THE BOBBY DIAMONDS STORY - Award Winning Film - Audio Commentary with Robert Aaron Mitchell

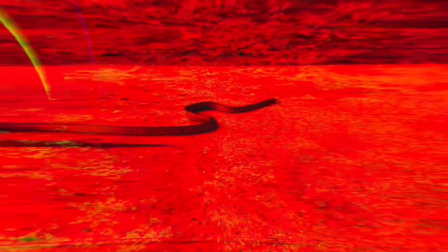[6:37]
that snake there is about a four or five foot rats four foot length rat snake that a couple months later wound up in my bathroom
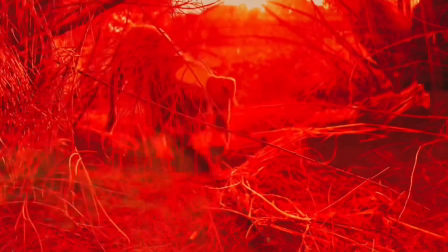[6:44]
on the night of my online premiere it had been in there for a couple of months and I finally got it on the night of my online premiere
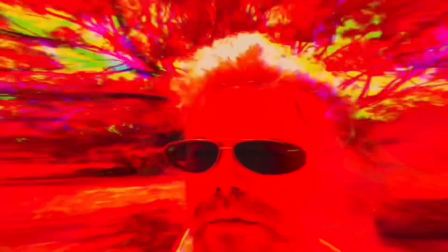[6:51]
after I did the premiere online and then I got it out we have video me releasing it back into the wild but
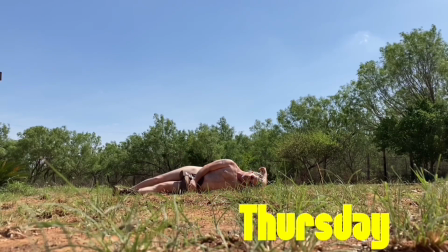[6:59]
yeah I absolutely love this sequence and uh i initially shot this and i had my jeans on i went back in and looked at the footage i'm like no i have
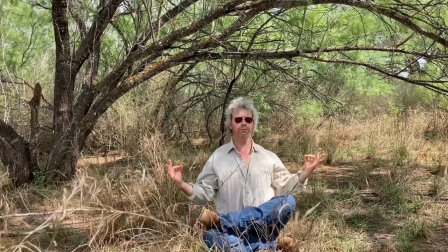[7:07]
to be naked i'm absolutely 100 buck ass naked there and that makes that a lot funnier to me and you can you know you just see that little line where of
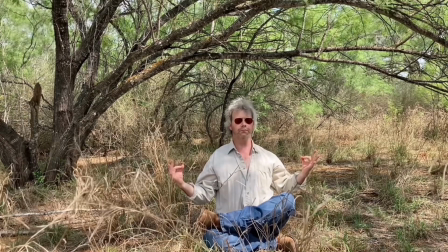[7:15]
course there's no underwear makes it way funnier to me that always gets a laugh too of thursday jetting right into friday and
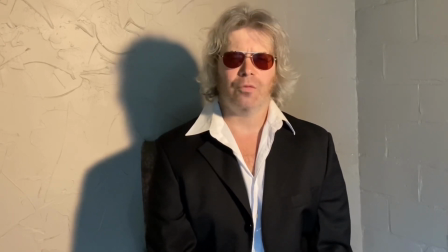[7:22]
everybody's like what the fuck what happened to thursday when i was younger i was always chasing the accolades of others now that i've gotten my wife and i had a conversation about that would a guy who's
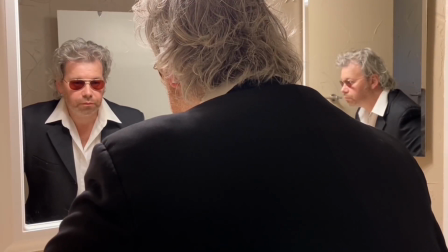[7:33]
married be that fucked up and i'm like i think some people that are married are that
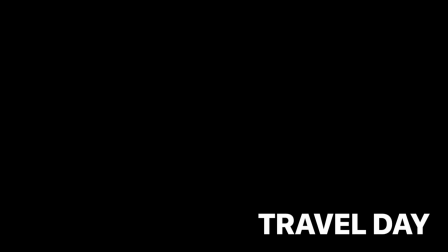[7:37]
fucked up now here we hear the helicopter sound back in the mirror and it's a another throwback to apocalypse now and of course that scene with willard
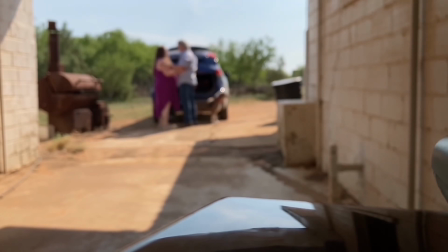[7:46]
played by martin sheen he uh is uh fucked up and smashes the mirror bobby diamonds is staring in the mirror but of course he's composed professional poker player so he's contained in his emotions and ready to go to the next tournament now this shot was set up by my wife sarah and
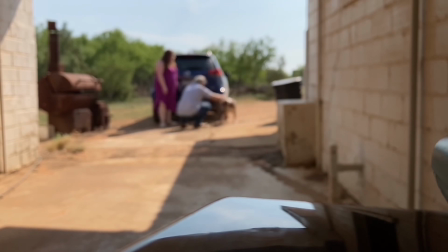[8:04]
uh the audio was pretty complicated so that took a bit of work to sync the audio from the one phone that's positioned all the way back here
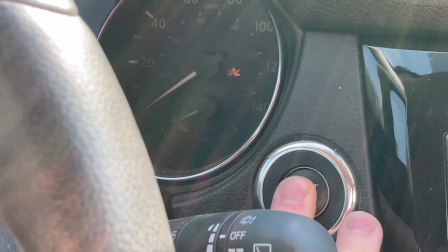[8:13]
definitely provides uh the heart of the movie that scene with the three of us together and i love
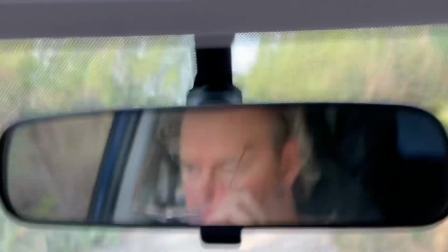[8:22]
this shot with uh sarah and hand in the rearview mirror and now he puts on the sunglasses and he's now Bobby Diamonds again he's no longer Robert Mitchell.
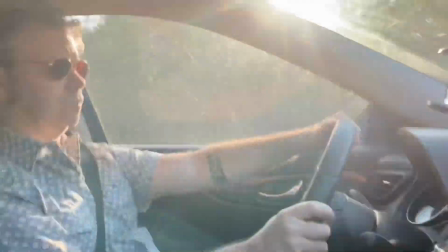[8:31] My share of ups and downs as I reflect on my life.
I love this shot a lot too.
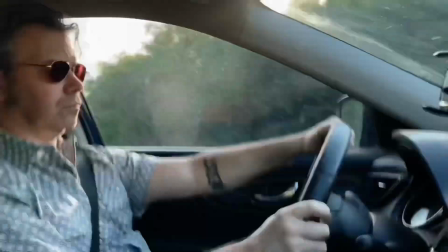[8:35]
All of this was completely shot by me except for this shot that I just talked about that was set up by Sarah but all of this was shot by me.
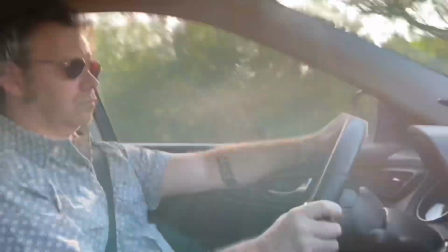[8:41]
That was very difficult to be in front of the camera most of this movie and shoot it all.
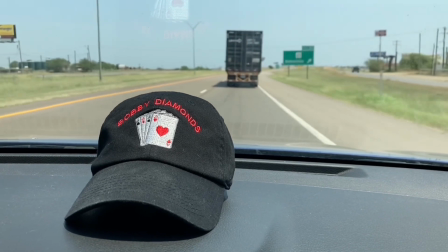[8:47]
There's a lot of running back and looking at what the footage looked like and reshooting.
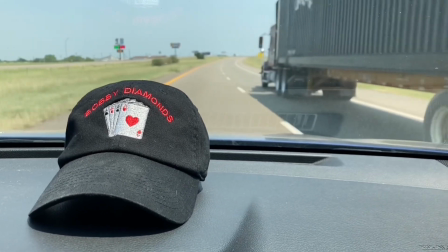[8:51]
There's times I look at this movie and I'm like you know it's plenty weird and then there's other times i'll revisit the movie i'm like this movie's just not weird enough so that fluctuates a lot
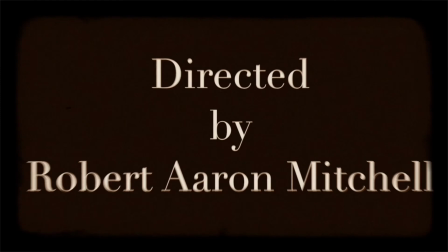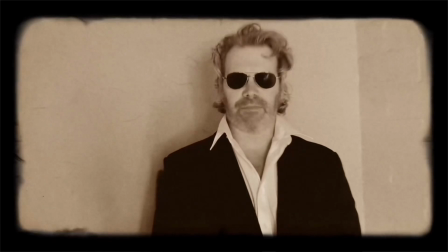[9:05]
back in 1999 it was my mom that got me the job in the bar in toronto where i learned how to play
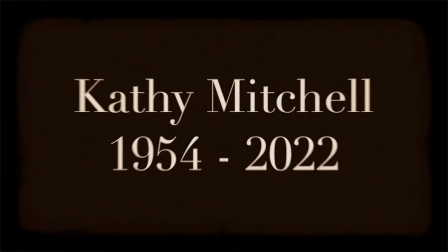[9:10]
texas hold'em there we go kathy mitchell my mom and
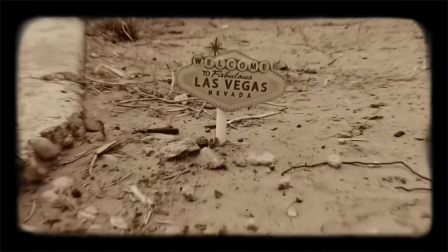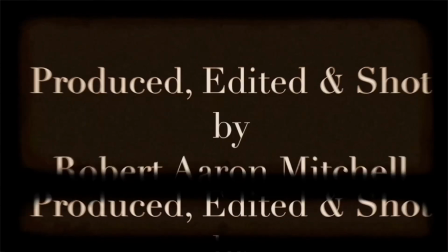[9:23]
i want to thank everybody who supported the movie uh throughout the making of it when i showed some friends and they gave me some uh their thoughts on it there's me adjusting
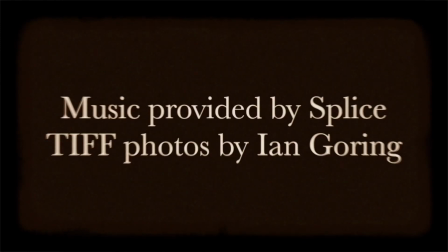[9:32]
a camera while driving and uh shout out to ed bridal my first ever film uh teacher we're
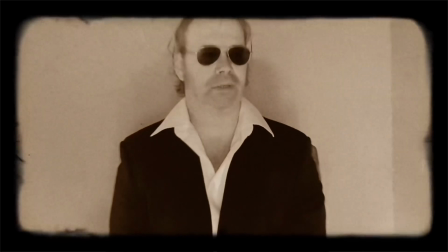[9:43] good thanks thank you thank you yeah no it was a really cool experience except
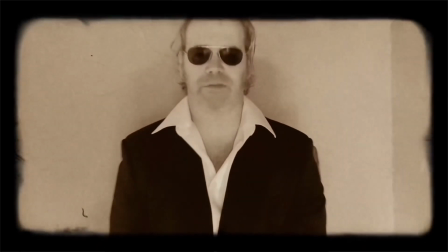[9:48] for that part where you're filming me when i was sleeping that was pretty weird the bobby diamond story